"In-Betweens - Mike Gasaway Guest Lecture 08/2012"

Now I want to do drag, so I just start thinking about drag. When you're doing these in-betweens, you're trying to see there's going to be one object that's going to get there before the other, and that's drag. It's kind of like, I like to think of it as, you know, in the 80s when you were breakdancing or you were going all like that, doing the electric whatever slide. I don't know what it was, but it's, you know, my 80s showing. But anyway, you can see that the shoulder will get there before the elbow, before the wrist, before the hand, before the fingers. And so that whole thing. So when he's moving his arm out, you want the hand to be one of the last things there, and the fingers to be the last thing there.
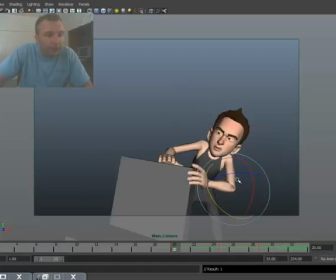1773s
And so when I'm going through these frames, it's here, it's here, and then it opens up.
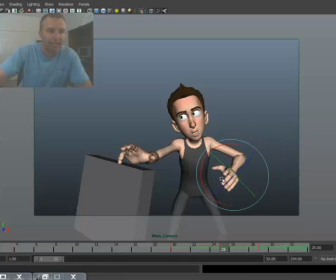1779s
So on this one, I'm going to rotate the hand down. And so it has some nice drag. Nice drag, too, and it's going to be kind of following that line,
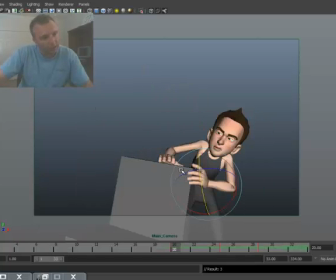1791s
you know, so I'm making sure that it follows that arc, and you can see that I might even have to rotate it up just a little bit.
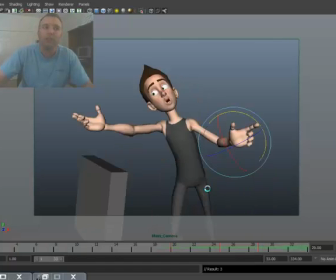1797s
I'm not looking at my fingers yet. I'm not looking at my fingers. Actually, I think it might be just a little bit too far. There we go. Okay, now I'm going to look at my fingers.
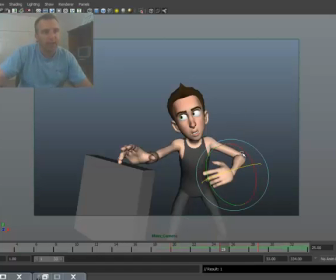1810s
So now you can see that the shoulder's already there, the elbow's almost there at that halfway, because remember,
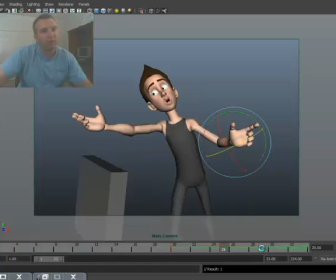1817s
I added that. okay so that's kinda there now my hands gonna be the last thing I'm gonna add another in between as you'll see in a minute to make that a little bit better but
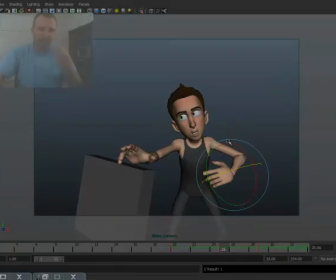1827s
right here now I need to work with my fingers okay and
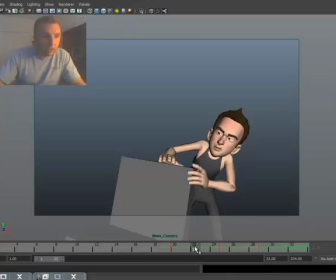1832s
through the magic of time look what I do I've got now my fingers kinda animated there also
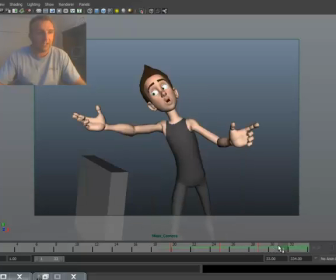1838s
did a little bit to my face here you know just to get there so it's only this pose that I made some changes to
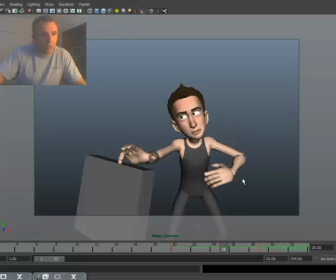1844s
you know so there's little things that the fingers kinda do you know right here that there's a little bit of a drag, and I also added some face. I did a little bit to his eyes. I made his eyes, they were wider. I made it a little bit narrower to get up here.
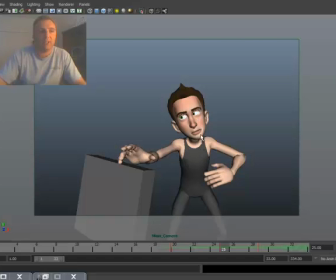1858s
It was almost like a slight anticipation into this, and then he's basically saying you, so I brought out his mouth here, so he's scrubbing it. Now, what I want to do is I want to add another in-between. Now, right here is between 25 and 29.
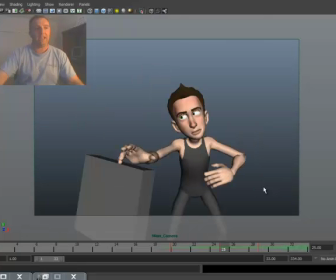1872s
You know, what I want to do is kind of pop open that hand and kind of make him get there pretty quick. And so what I'm going to do is about halfway, so between 25 and 29, I'm going to add another key here.
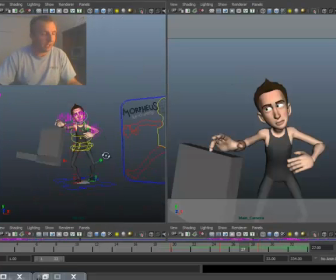1886s
And so remember, I'm going to do the whole thing where I'll select everything again. Select it all.
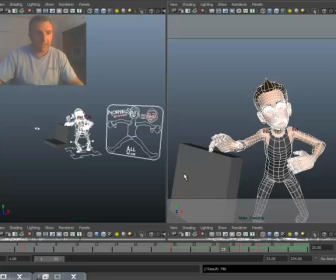1894s
Drop a keyframe on there. You know, I want to make sure that even on this one that there is a keyframe back here.
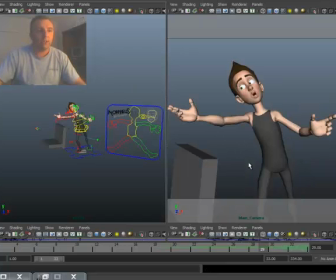1901s
There's everything. Okay, so now I'm all good to go. Now I've added another in-between frame.
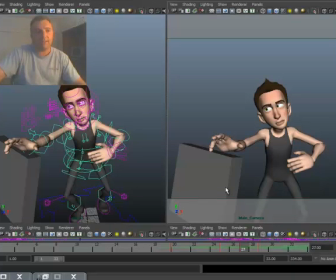1907s
I haven't added anything yet because now I'm going between 25 and 27. But what I want to do is play with a tween machine again.
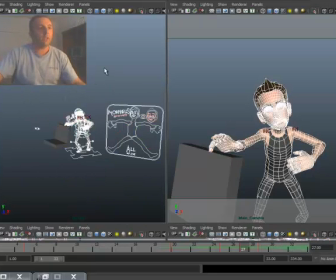1915s
Okay, so with everything selected, I'm going to bring up Tween Machine. Let me just go to my camera view.
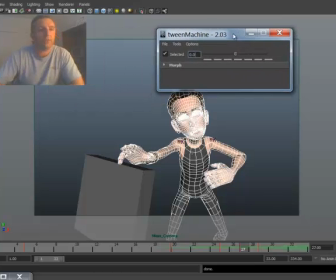1922s
You can see everything's selected. It's all weird and everything. And now on this frame, I want it to kind of tend to the previous pose. I want it to kind of tend towards this, not this, because I want it to kind of pop.
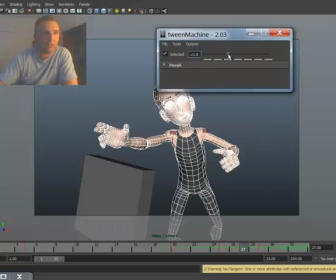1936s
And so I'm going to tend it there. So I'm going to pull everything back just a little bit, and let's see. It's going to be a little bit closer. Let's see. Between those frames now.
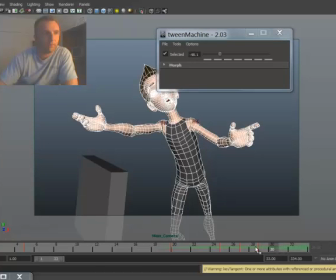1946s
here to here to there so when I scrub it see how it's already see how now you can start playing with spacing just a little bit
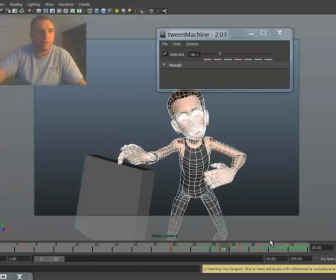1954s
you know because now if I'm looking at frame 25 to 27 not moving that much
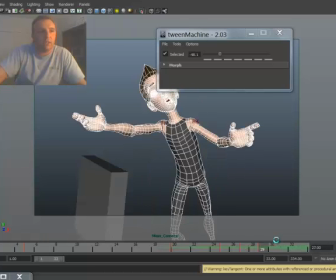1960s
27 to 29 look how far he goes so now you can see when I scrub it
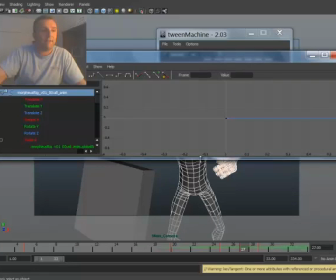1965s
you can see how that looks now let's do something crazy here I'm gonna bring up my graph editor and I'm just going to just for the heck of it I'm gonna put everything on spline
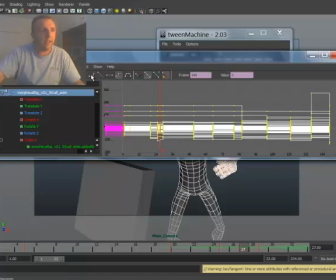1974s
and see what kind of looks like there. Now it's going to be a little strange.
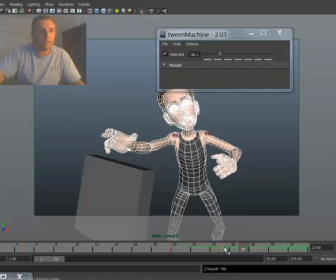1980s
It's going to be not perfect.